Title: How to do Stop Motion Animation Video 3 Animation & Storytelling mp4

Hi there, I'm Tim Allen and I'm working with Wise Moves, and your local library has contacted us asking how you can make some festive animation with materials around the home. Now firstly, I've been animating for 20 years doing stop motion. I've done films like Peter and the Wolf, Creature Comforts USA, Fifi and the Flower Tots, Disney's Club Penguin, Fantastic Mr. Fox, and this t-shirt, it's not very festive. This is my Tim Burton's Corpse Bride t-shirt, and we've done 2 videos looking at how you can use equipment and software, and also how you can create the scenery and how you can assign character to objects in the way that you move them. Today we're going to bring it all together into your own festive animation.
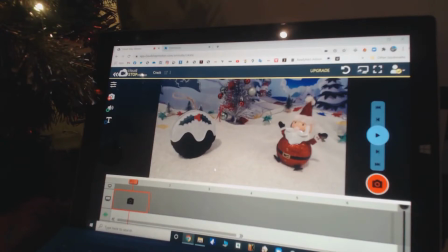(0:59)
Okay, here we go. We are now looking through the lens of the camera. If I put my hand in front, you can see that's a live image. And with Christmas Pudding and Santa, they are in what I call the end position. So effectively they're going to start from out of camera and come to this position to give me an idea where they need to be.
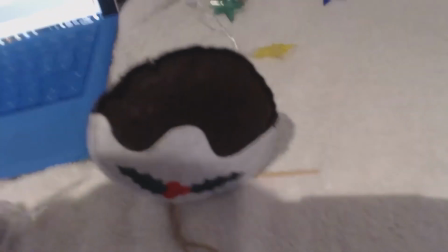(1:18)
Something else you might find interesting, I've also marked in the floor with a toothpick where the Christmas
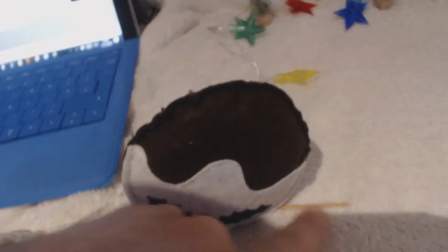(1:24)
pudding is going to start and also the direction of travel he's going to go on.
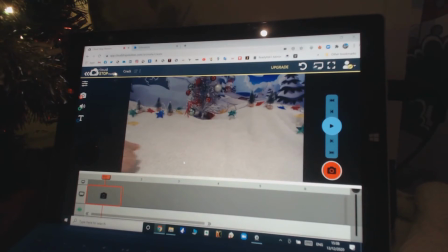(1:29)
And if I follow the toothpick, I actually come along the same line that the Christmas pudding's going to run along.
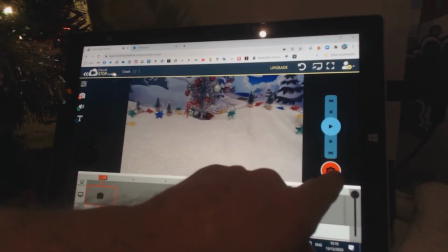(1:36)
Once both the characters are out, I'm going to take about 3 frames with an empty background,
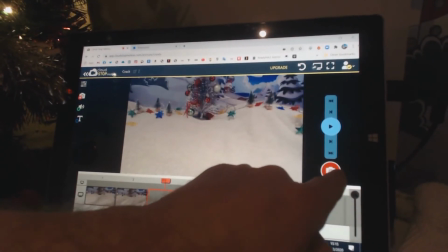(1:42)
and that gives the audience time to adjust to see what they're looking at.
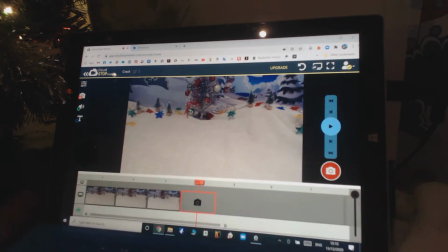(1:47)
So they can see they're looking at a wintry forest, and then they'll start to see the characters coming into frame after that.
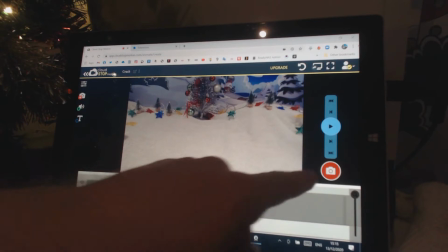(1:53)
So about 3 or 4 frames is a nice amount. And I've now started bringing in the Christmas pudding's shadow.
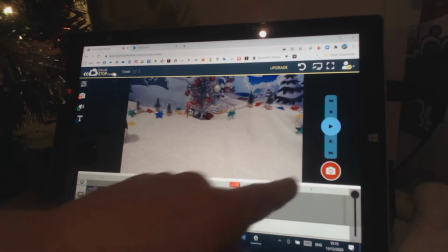(2:01)
You can see the shadow is creeping in just before the Christmas pudding does.
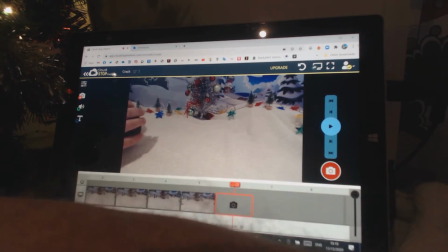(2:08)
And I'm going to keep on doing small little rolls.
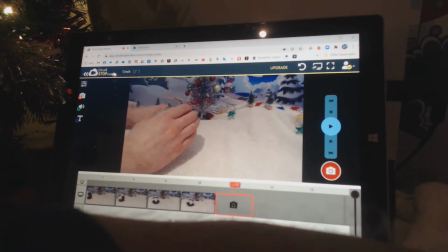(2:11)
He's coming to a stop now, but I want him to almost, his momentum to come to a stop, so he's slightly leaning in.
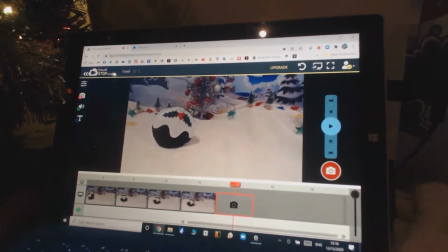(2:21)
And so smaller and smaller movements, we call these a slow out.
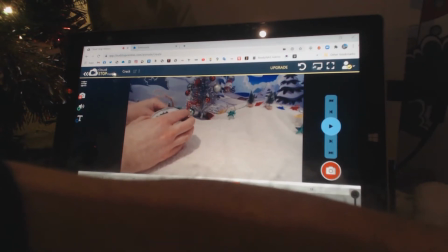(2:29)
And then I'm going to bring him back on himself so he's into more of an upright position for the end.
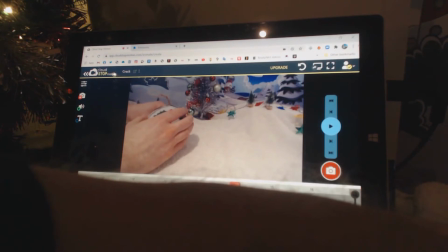(2:39)
That's quite a big movement, but it'll be nice and
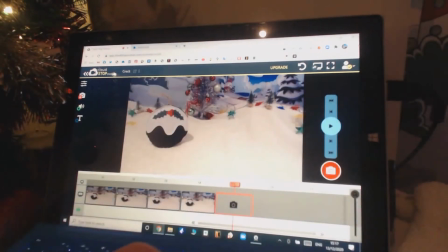(2:45)
dynamic. And one more slow out again. You'll see me using the word slow out a lot.
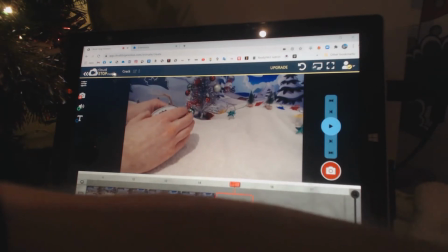(2:49)
When characters come to the end of their movement, we tend to have much smaller positions to allow them to slow down.
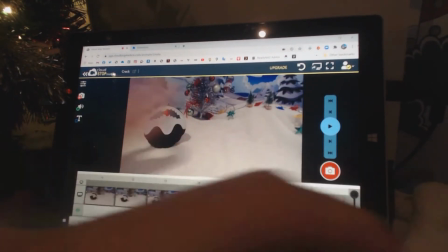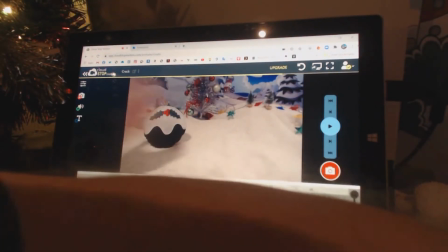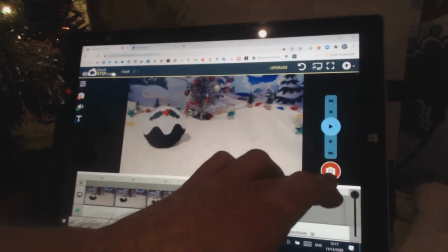(3:09)
That'll do it. Yeah, nice slow movement there, and I'll take a few positions like that so we get to see him as he is,
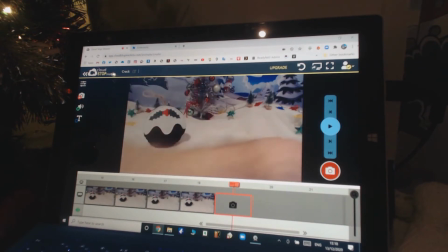(3:17)
before we start to introduce Santa.
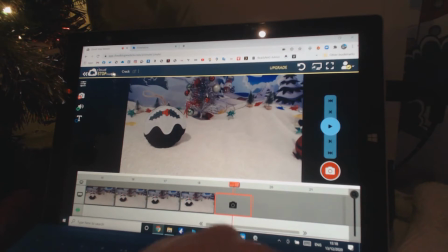(3:24)
And with Santa, we're not going to see his shadow before he comes in, so I'm going to start bringing him just the edge of his body into frame.
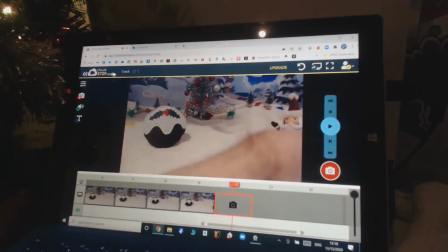(3:35)
I've gone for quite a big fast movement. He's going to be very enthusiastic to get into position.
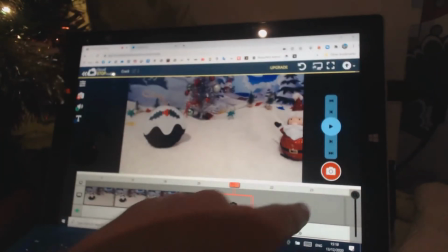(3:42)
Well, it's Christmas, it's his time of year, of course he's enthusiastic.
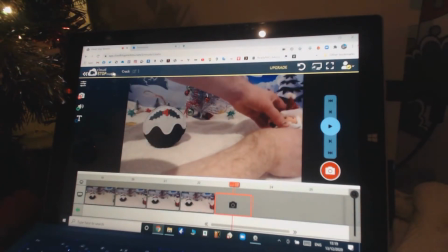(3:45)
Note that while I'm animating Santa, I'm being careful not to put my arm anywhere near the Christmas pudding. I want Christmas pudding to stay still for the moment.
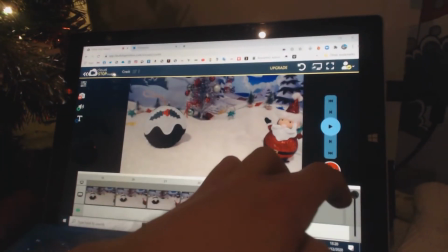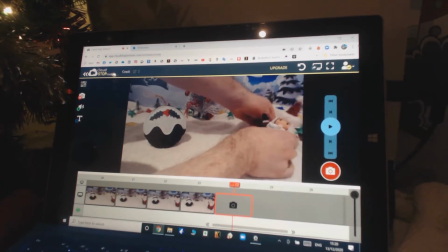(4:01)
And Santa's tilted to the left, he's now going to tilt to the right,
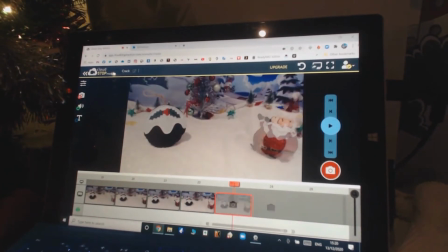(4:08)
and then he'll get into his final position.